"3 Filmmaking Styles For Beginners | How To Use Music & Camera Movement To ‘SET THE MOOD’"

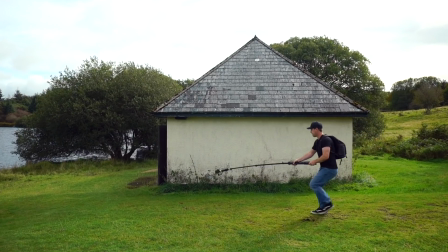So, how does music and camera movement change the mood of our films and videos? How can we give our footage a certain style or emotion?
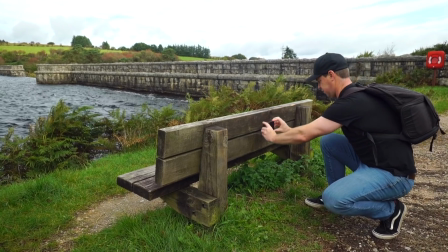Well, in this video, I'm going to be shooting 3 sequences all at this location, all in completely different styles, and showing you exactly how. It's coming up. Hey everyone, Steve here from Learn Online Video,
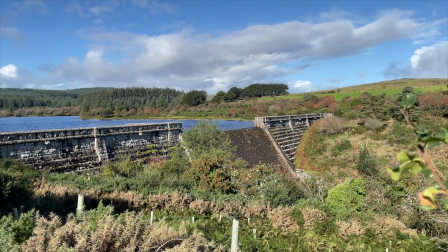and today I'm at this incredible location in the southwest of England where I'm going to be showing you just how easy it is to change the style, mood and look of your videos by simply experimenting with music and camera movement.
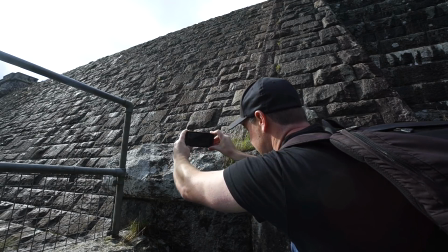I'm going to be shooting 3 sequences at this location today. One will be big, epic, cinematic and film-like.
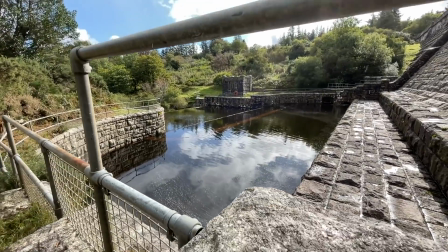The other one will be much more creative, happy and upbeat. And the final sequence will be dramatic and suspenseful. For simplicity, all 3 sequences will be shot on a phone, but use whatever camera you have.
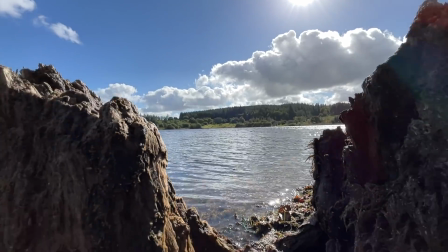I'm going to be shooting a combination of handheld moves as well as using some basic accessories to achieve different looks and movements.
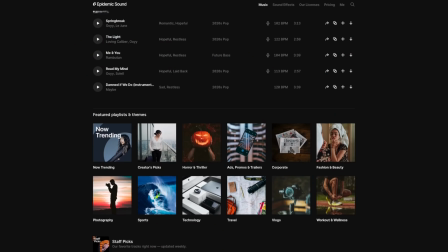Today's video is sponsored by Epidemic Sound. This is where I'm going to be getting all of my music and sound effects for today's shoot. If you'd like to join in at home by using the same music or any music for that matter, then I've put a link to a free trial to Epidemic Sound in the description below. But with all that out of the way, let's jump straight into this video with filmmaking style number 1, which is epic and cinematic. Now, for this first sequence, I want to give it a very cinematic feel, and in order to do that, I'm going to replicate camera moves that are often seen in big Hollywood blockbuster films.
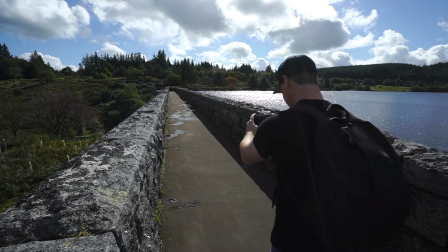Let's run through a few classics. A nice smooth push forward, maybe a slider reveal.
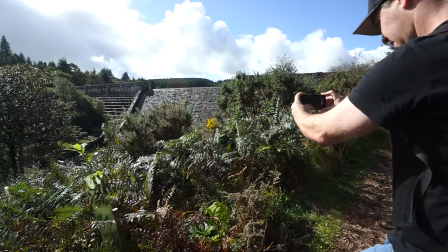It's really important that your camera movement is nice, smooth and steady with minimal camera shake for these shots.
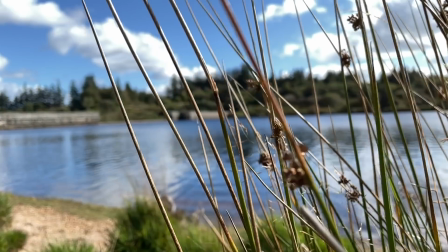This iPhone has pretty good image stabilization, but if your phone or camera doesn't, then I recommend using a gimbal.
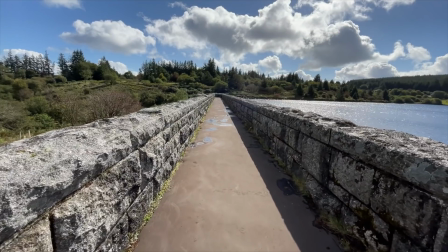This will not only guarantee smooth footage, but also make capturing shots like this one,
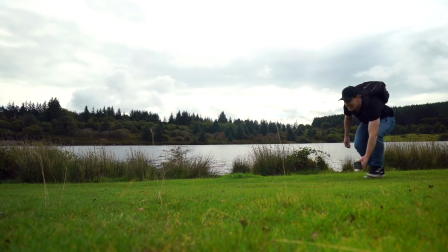where the camera is low to the ground, much easier on your back compared to shooting handheld. Also, quick tip here, if you're ever looking to make anything appear bigger or more epic, then try shooting from a lower angle and pointing up.
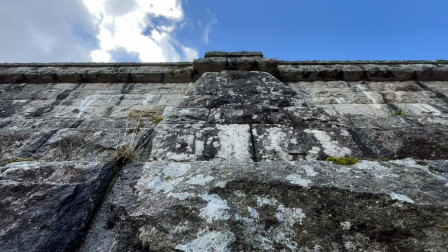This will make your focal point feel more dominant, more powerful, and help add to that epic feel.
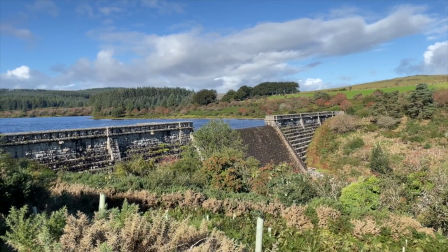Here's a shot of the reservoir from straight on. It's okay, but not particularly epic. And here's a shot from a lower angle looking up and pulling back.
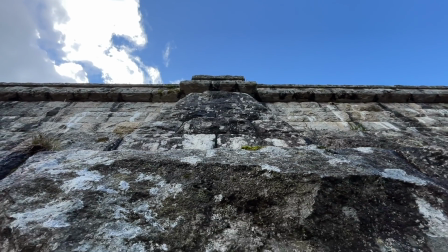Much better, a much more cinematic and epic feel.
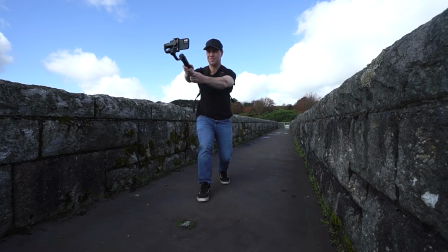Also, if you really want to make things look big, epic and cinematic, then try getting your camera high off the ground.
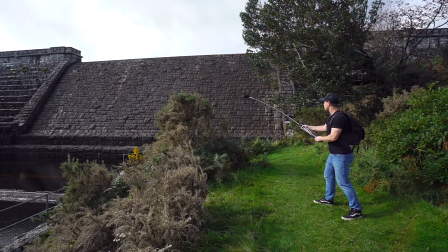You could of course use a drone for this, but if you don't or can't fly a drone, then consider investing in a cheap gimbal and extension pole to replicate a similar look.
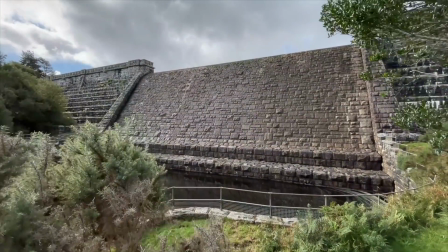This is a surefire way to capture much more Hollywood style footage.
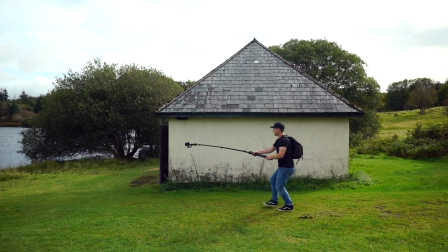This shot here, for example, starts nice and low to the ground and then rises up using this building as foreground.
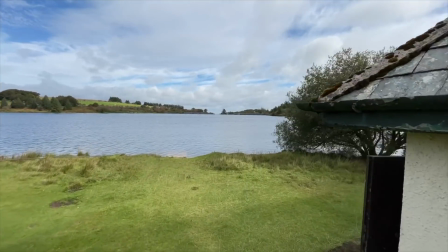This footage is looking much more like something you would see in the cinema. Also, experiment with lenses and focal lengths.
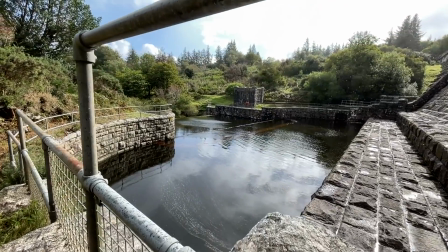A wider lens pushing forward in slow motion looks great for these big establishing shots.
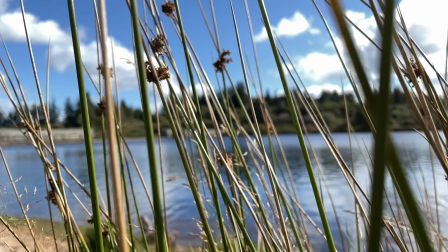Equally, shooting in slow motion with the standard lens to create this soft focus background look can really help make your footage feel much more cinematic. Now, if I really want this footage to look and feel cinematic and epic, camera movement alone isn't going to quite cut it. Music is what's really going to bring this footage to life and give it its style. So let's take a look at some of this footage with some cinematic and epic music. Okay, that is looking and sounding great, but let's save all the final edits for the end of this video and move on to the next filmmaking style, which is creative, happy, and upbeat. Now, this style of shooting would work great for a travel video or a vlog, but how do we create a happy style? How do we give our footage a happy feel or mood? Well, music obviously plays a huge part in this, but what about camera movement?
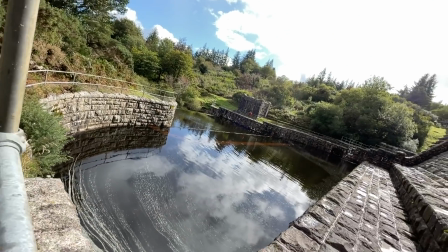Well, for this sequence, I'm going to be much more playful with the camera movement. I'm going to add a slight rotation on some of these shots.
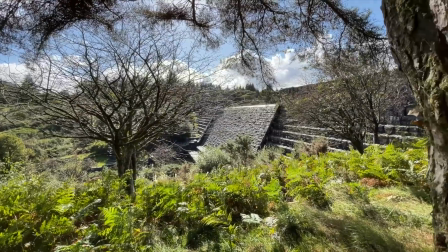I'm going to shoot some in-camera transitions, and this whole sequence is going to be much more creative.
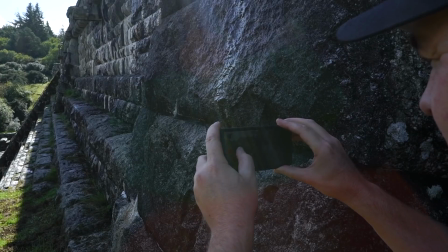Take this shot here, for example.